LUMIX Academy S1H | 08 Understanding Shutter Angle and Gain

I'm Stephen Clary, I'm a filmmaker, photographer and Panasonic Lumix ambassador. The S1H, GH5 and GH5S all come with a number of options to control both shutter speed and ISO. In this video we'll take a look at both the shutter angle option as well as the synchro scan. We'll also take a look at the ISO and gain display options and explain that in a little bit more detail. Why angle? Why not seconds? Shutter angle is a way of describing the shutter speed relative to the frame rate. The term is now a bit outdated in use and harks back to the time when cameras had rotary shutters,
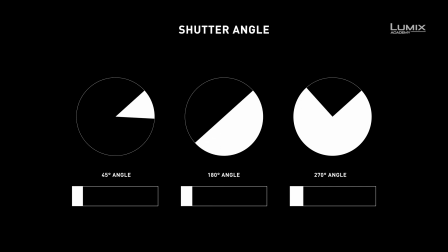49s
where a disc with an angled opening would spin and let in light once per revolution to expose each individual frame. However, the terminology has remained in use until today. Like, I still use that. In a practical sense, the larger the angle, the slower the speed. All the way up to the limit of 360 degree, where the shutter speed could become as slow as the frame rate, so 1 25th of a second for 25p. At the other extreme, the shutter speed can be made quicker by decreasing the angle. The most common setting for shutter angle is 180 degrees. This is where the shutter speed is 1 over 2 times the frame rate. So for 25p footage, that would be 1 50th of a second shutter speed.
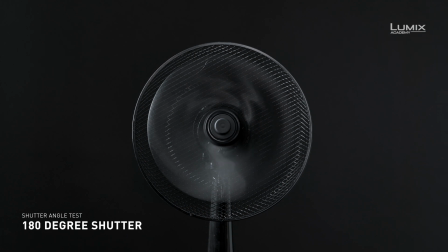100s
180 degree is the best balance between ensuring smooth footage that is not too blurry and is not too sharp and therefore stuttery on movement. shooting at 360 degree would mean that the end of the blur in
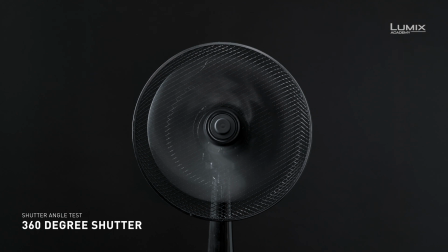115s
one frame is as close as possible to the start of the blur in the next frame giving
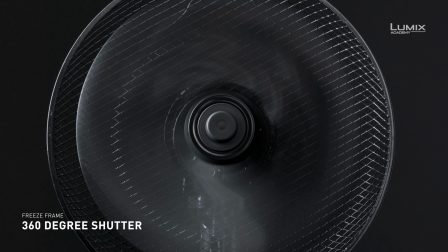120s
us the appearance of soft footage on fast-moving subjects a
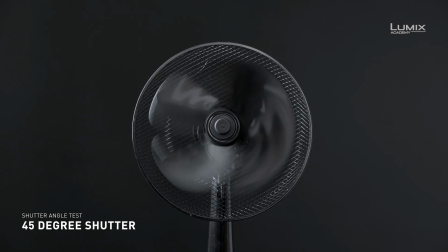126s
45 degree shutter angle would give us the shutter speed of 1 200th
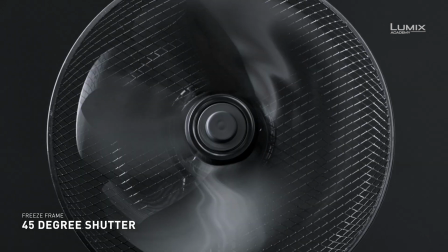130s
of a second for 25p footage this would create large differences between the end of one frame and the beginning of the necks, resulting in rather stuttery footage. Many filmmakers utilise the narrower shutter angles such as 90 degree or 45 degree for creative purposes to give the footage a more dramatic and realistic feeling.
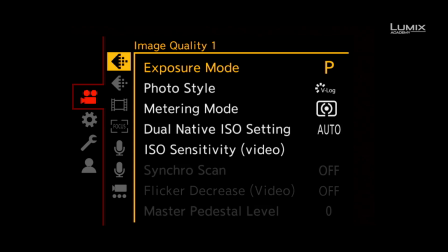154s
To activate this shutter angle in the S1H, simply go to the Image Quality 2 sub-menu on the video options and select angle ISO, there is also an option to show ISO as gain values. So SynchroScan. If you've ever recorded footage under fluorescent lights and found it to flicker a lot, SynchroScan allows you to fix this. It's a mode that allows you to make minute adjustments to the shutter angle, to match with the frequency of the lights or the displays in the shot. In order to do so, simply select Synchro Scan option from the Video menu,
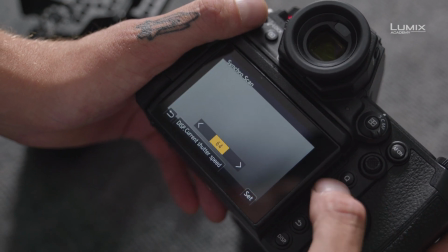198s
Image Quality 1 sub-menu, and adjust the value up or down until the flickering stops. Like Shutter Angle and Shutter Speed, ISO and Gain are essentially describing the same thing. ISO refers back to the film days and describes the equivalent film speed. Gain is the electrical amplification that is occurring at pixel level.
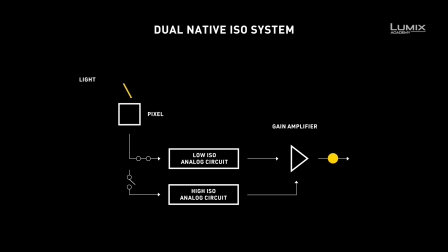221s
With dual native ISO cameras, there are two amplification circuits, and therefore two zero values for gain.
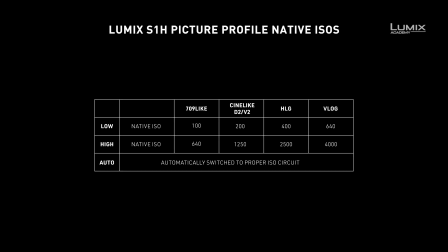229s
The values on screen show the low and high ISOs for individual picture profiles. As you move away from these native ISOs, the gain value will go up or down. And that's the shutter angle and gain options of the Lumix series of cameras.